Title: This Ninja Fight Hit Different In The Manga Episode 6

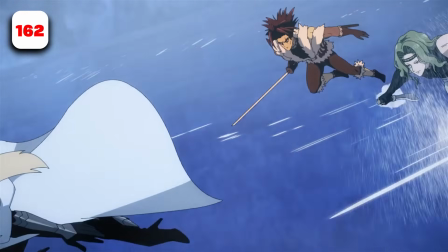[12:20]
This shot should be a little wider out because as he's saying this, he's supposed to also be blocking attacks,
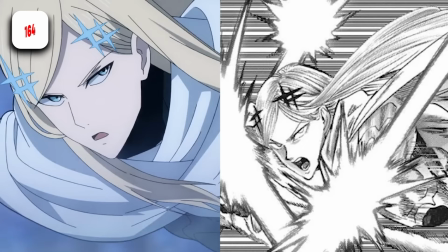[12:25]
but this seems to be a bit of a break in the onslaught so he can deliver this line. This wide angle pan is not in the manga at all.
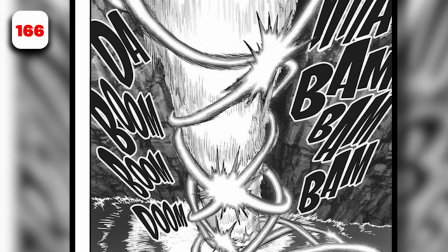[12:33]
It simply cuts to a spiral of them climbing up the waterfall and all these impacts happening within the waterfall.
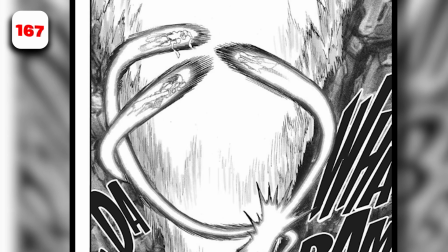[12:41]
Then they all come from behind the waterfall to clash one more time together at the top of the waterfall for a big sort of explosion.
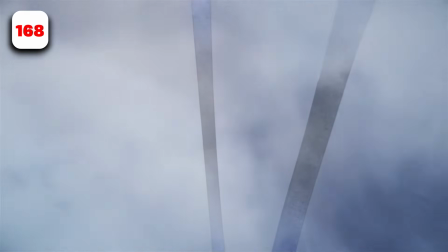[12:48]
Instead, we get this like bird's eye view shot of them clashing in the water in the mist underneath the 2 bridges,
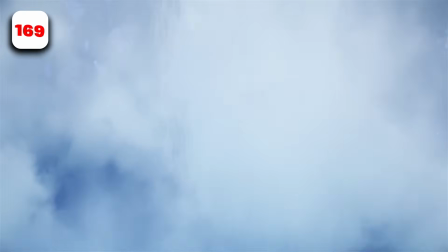[12:53]
then quickly cut to the waterfall where we see these lights transition again, delivering the same impact, you know, for when these clashes and attacks are happening, but just not showing the direction in which the characters are moving.
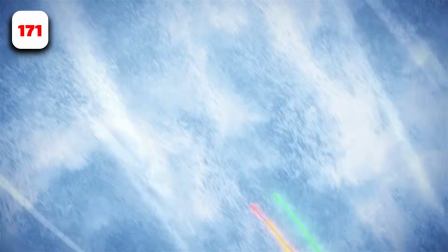[13:05]
And instead of having the clash happen at the top of the waterfall from the same perspective, it's a little confusing to me personally,
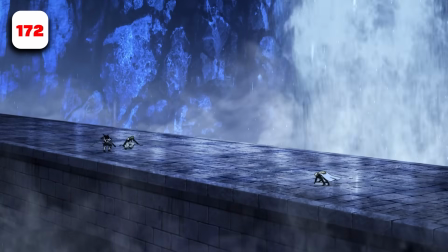[13:11]
but they have this colored speed line transition that happens completely by itself.
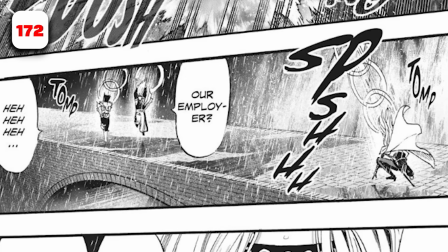[13:16]
And I was gonna say that they didn't have the characters doing the right poses for landing here, by the way, but they do.
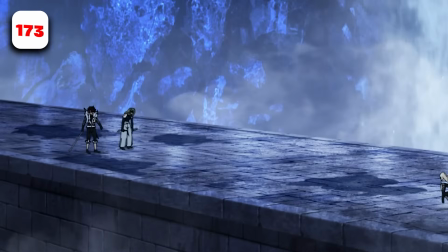[13:21]
They actually do. The only difference is that Hellfire isn't supposed to be holding his katana. That's the only difference I could genuinely spot.
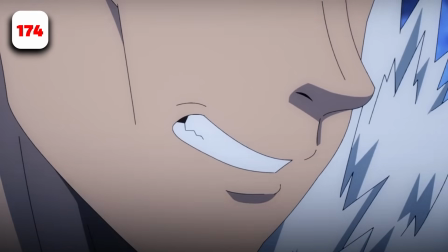[13:27]
The first shot after they land on the bridge is not supposed to be a close-up of Hellfire. We're supposed to get that laughing reaction from that same shot.
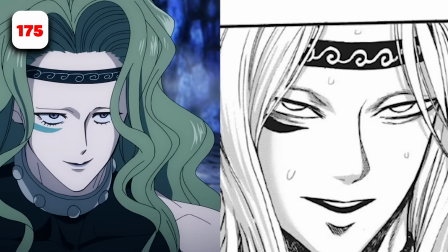[13:34]
Then the first shot we're supposed to see is this shot here of Gale with his forehead corrected. His spiral pattern on his headband is actually upside down for some reason here, and his eyes should be a little bit more squintier.
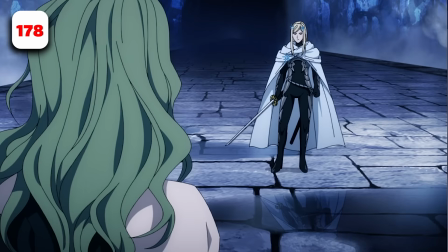[13:46]
This perspective shot is slightly different in the manga. It is over his shoulder, that's correct, and we do get to see a bit more detail with the bridge and the difference in perspective, but for some reason we're supposed to have the waterfall in the background.
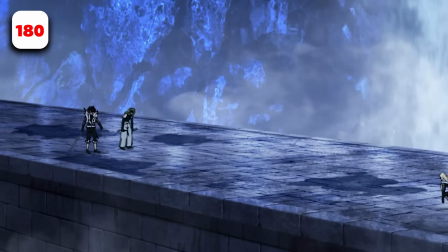[13:58]
So what the anime has done the perspective shot from the perspective Gale was previously standing at,
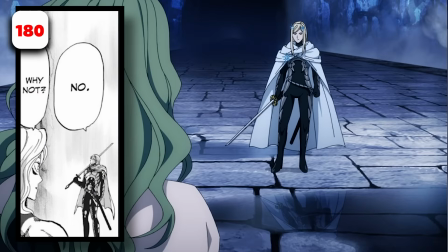[14:04]
but for some reason Murata decided this side would look cooler, so Gale is going to teleport over here so that when we look at Flashy Flash for this contemplative shot, he can look so cool and like aura farm in front of the waterfall. We're also supposed to be able to see Gale's face and reaction to Flashy Flash's non-reactive posture.
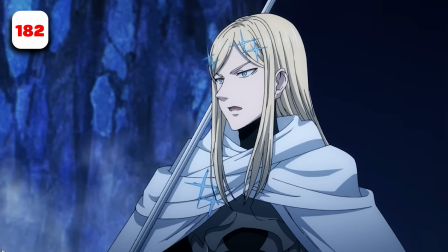[14:22]
See, we have this like mist coming in from the left to kind of replicate that waterfall, because they did correct the perspective in this shot.
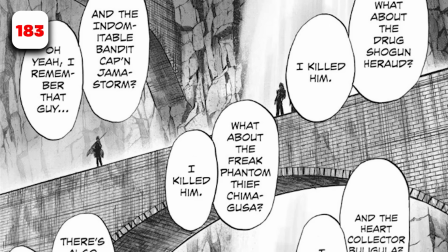[14:31]
Sure, it doesn't look as cool because of that, but it is like correct. In this shot of where Gale is listing all the ninjas he's killed that have come after him, their positioning is backwards.
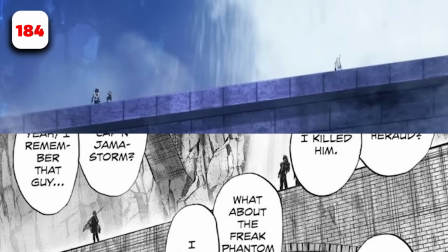[14:40]
I'm not sure as to why they've done this, but the bridge is supposed to be on the right side of the cliff, and the two ninjas are supposed to be on the right side of the bridge,
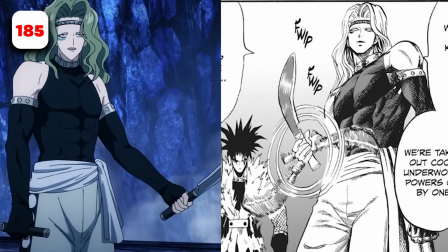[14:49]
while Flashy Flash is supposed to be on the left. Gale is supposed to be spinning this blade to right side, so that Gale is supposed to be spinning this blade to the left side of the screen because Hellfire is supposed to be standing behind him,
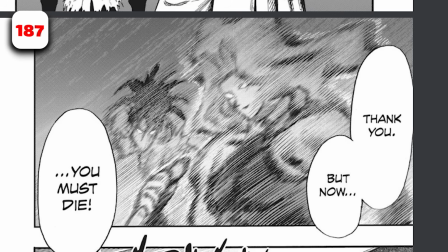[15:00]
behind the blade. We're supposed to see a sort of like vibrating effect when he says thank you,
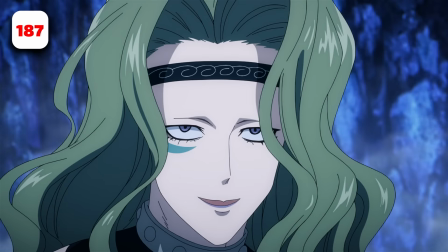[15:06]
because they're already traveling at the speed of sound and light towards him to, you know, continue this onslaught.
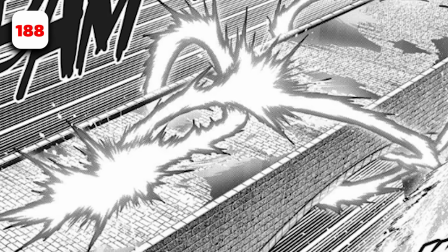[15:12]
We miss an outward shot of the first initial impacts that go around the bridge,
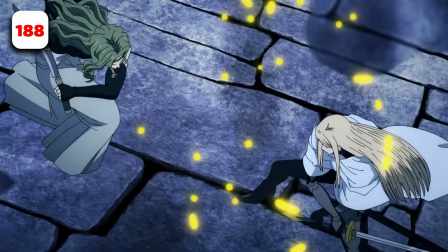[15:18]
cutting straight to where Gale is right up in Flashy Flash's face,
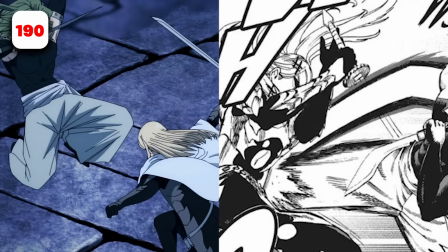[15:23]
and we get this different and like new perspective shot of above the two ninjas colliding.
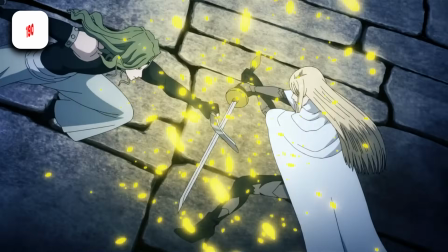[15:30]
This reaction of Flashy Flash spinning away after the impact is an anime original.
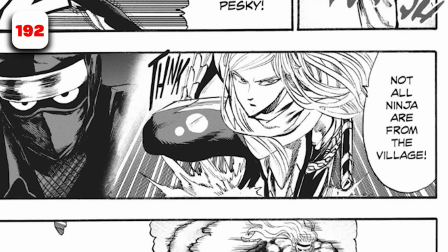[15:34]
He's supposed to just tank the hit and slide back while he thinks about, well, you know, not all ninjas are from the same village as us.
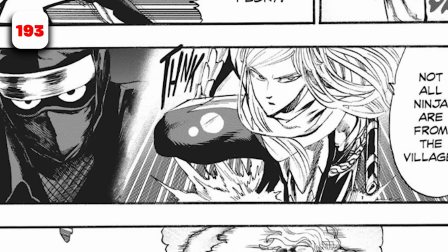[15:41]
Flashback to the previous episode or past chapter where he confronts that other ninja.
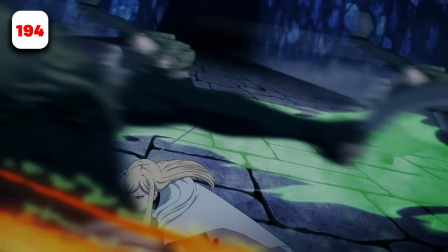[15:45]
Something I really appreciate them doing, it left that line up to the imagination. We don't need to know exactly what he's talking about, and if you've forgotten, well, you don't really deserve to know.
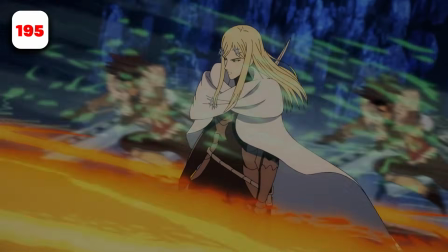[15:54]
But they don't use a sort of flashback
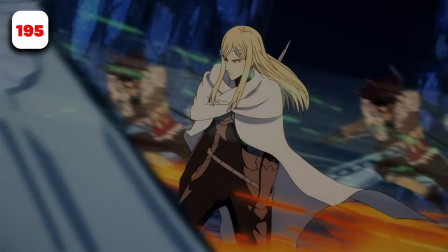[15:57]
or visual to indicate exactly what he's talking about, because it would take away from the fight they're currently having.
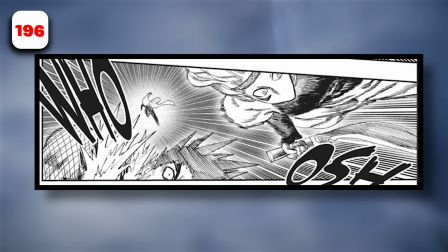[16:03]
The impact is supposed to show Flashy Flash dashing between them, not just him standing there after landing already.
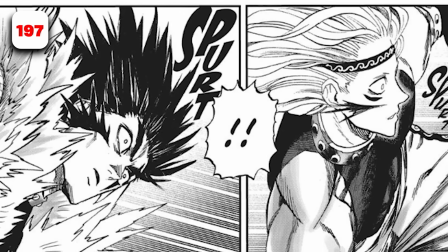[16:10]
And we're supposed to see the impact of the cut on their faces, and then Flashy Flash is supposed to walk away.